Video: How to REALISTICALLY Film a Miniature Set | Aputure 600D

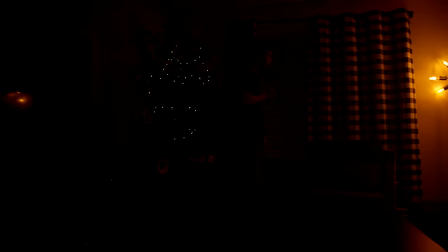All right, gotta get some more work done. Alexa, turn off the sun.
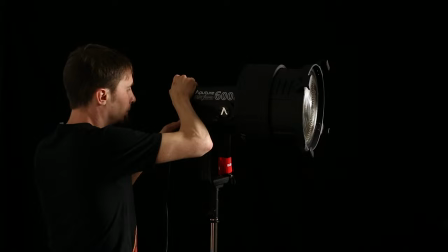Hey guys, today I want to talk a little more about my filmmaking process, show this giant light that Aputure sent me,
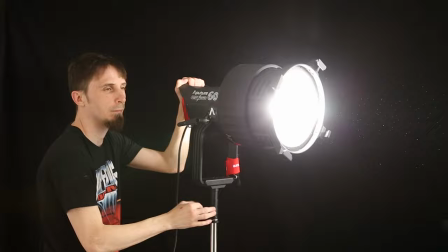and then also talk about what you can do with cheaper gear and small lights and film with your iPhone.
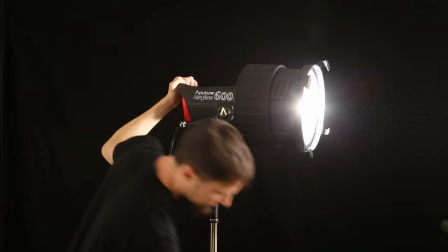Aputure sent me this light for free to try out and I used it in that first shot to make
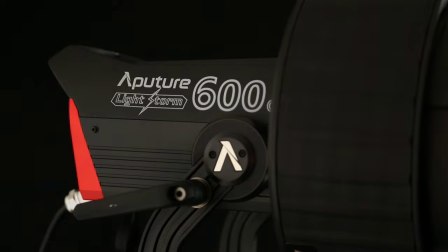my living room look like it was day when it was night. it is quite a bright light.
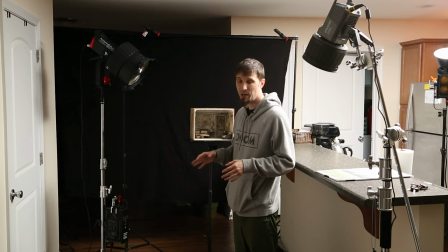Previously I thought I might need the light that is twice as powerful as this to get the settings that I've been trying to do because it's so specific I have to try to make the aperture as small as possible to get the most in focus and I also shoot in slow-mo because
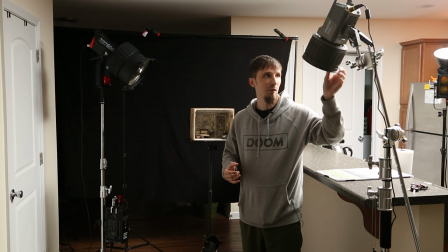of the fog effects and things so I need a whole lot of light and lights like this I don't know if you can see it the 200d and the 300d
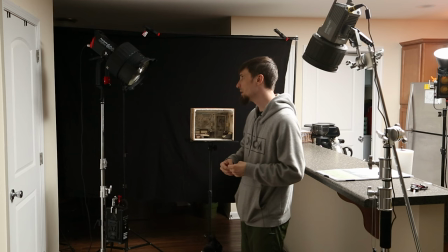even with the little Fresnel lens was not enough to really get me as far as I wanted to so I'm playing with this
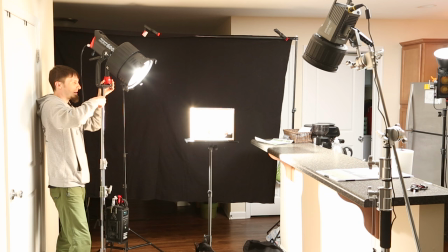this light is crazy bright and it's hard to even look at in person when I have it on this lens but as I kind of
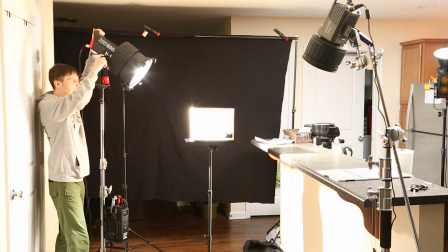like turn it on this is a diorama that has a little bit of a bigger window and so I'm getting more light from it in so it's giving
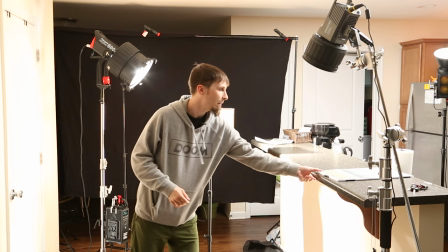us the best chance but I want to see kind of what this is like
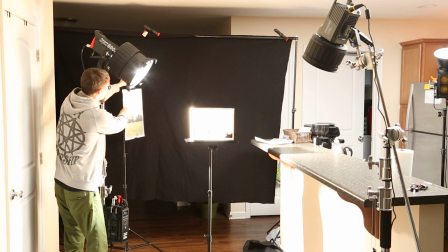and try to set up even a kind of a background photo outside the window and really make this thing look like it is outdoors and realistic so
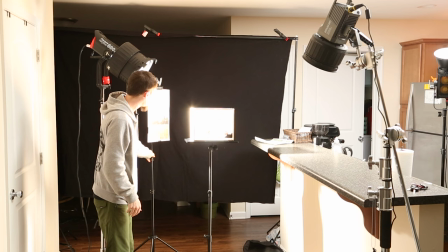let's let's kind of put this together I'm also gonna throw a
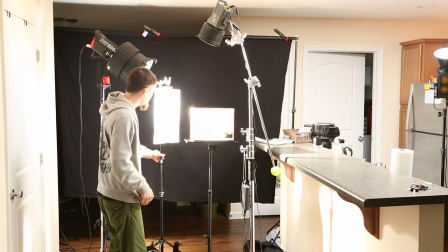light onto that backdrop it's only gonna help really illuminate this so it doesn't look like it's too dark outside
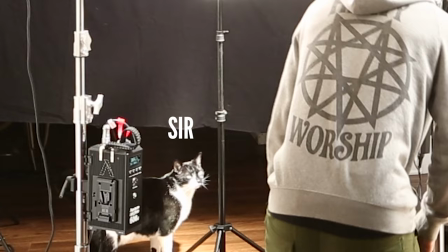and yeah I think that's gonna look pretty good I
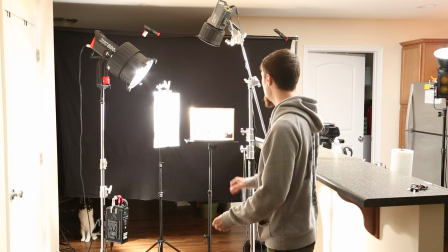have the inspector here inspecting my work if you can't hear him already all right so I'm gonna set up the
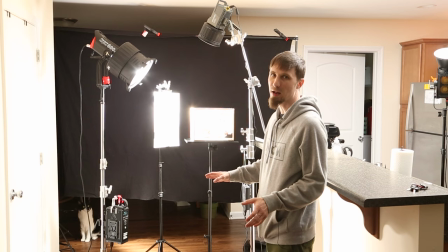camera and see what this kind of looks like in terms of settings and get a a little bit of a before and after
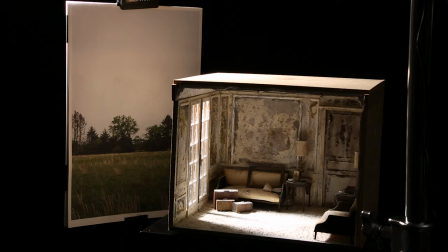what my settings might have been like before and what they are now so this is what it looks like right now with a little bit of a background outside the window,
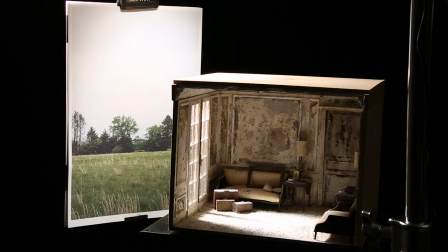I tweaked the location of it a little bit, tested to see what it looks like with and without the light and it definitely needed to be lit even though
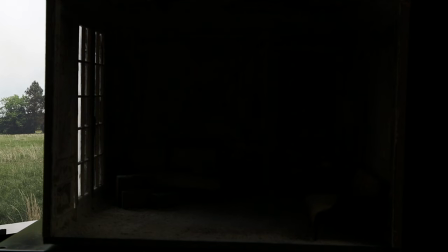in the other shot it looked like all of this was just completely blasted by the main light.
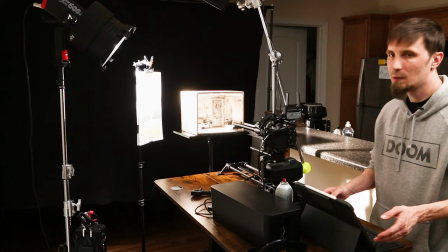And I worked on basically the balance between these two lights, what looked the most natural to me.
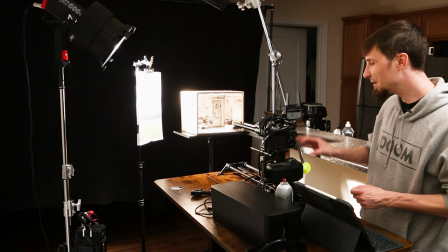Alright so I've started a move, I've programmed the move with my slider and I've gotten and my camera settings.
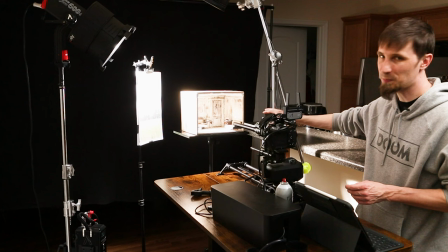And right now, the Fresnel lens is on full spot. So it's a 15-degree spot through that window.
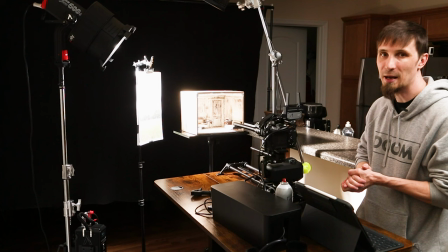And it seems to be more than double the power of what I had before with just the reflector. I'm actually at the settings that I want to be at, and I even had to turn the light down a little bit.
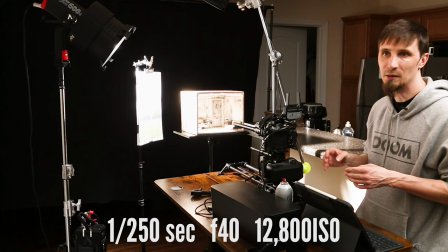So right now I'm filming at 1.250th of a second shutter speed, an aperture of F40, and an ISO of 12,800.
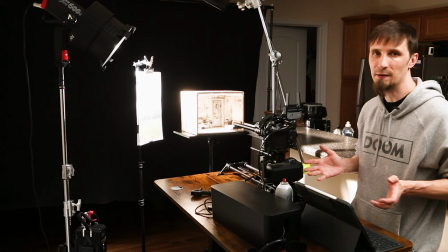That's kind of the second native ISO on my camera, the Sony A7S Mark III.
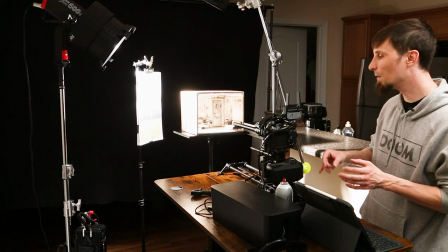That's another story for another day. It gets really technical, but right now I'm seeming to get the settings that I want.
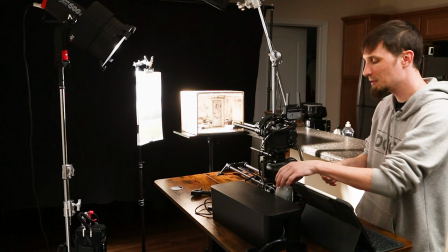So I'm going to try a couple shots with this one, and then maybe another diorama later with a smaller window and see if there's any more challenges.
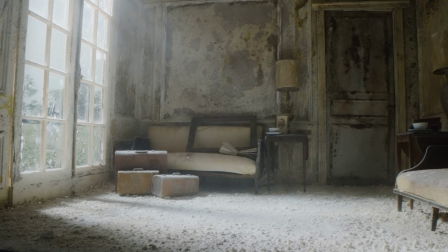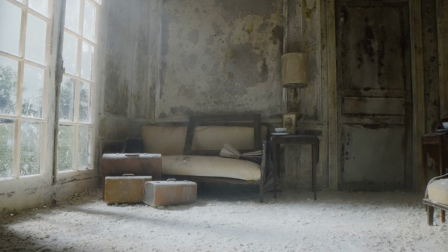I mean, from what I can tell, this looks really good.
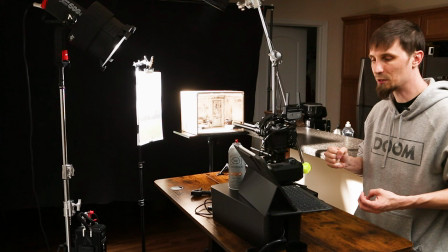so much more is in focus in the miniature now which is what I've been trying to do and the only real way I can do that is by stopping down the aperture as small as possible.
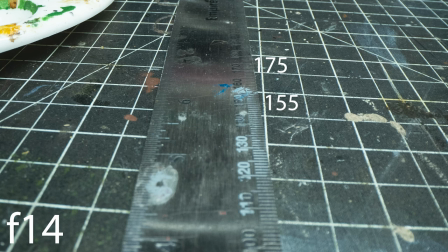On this lens it's f40.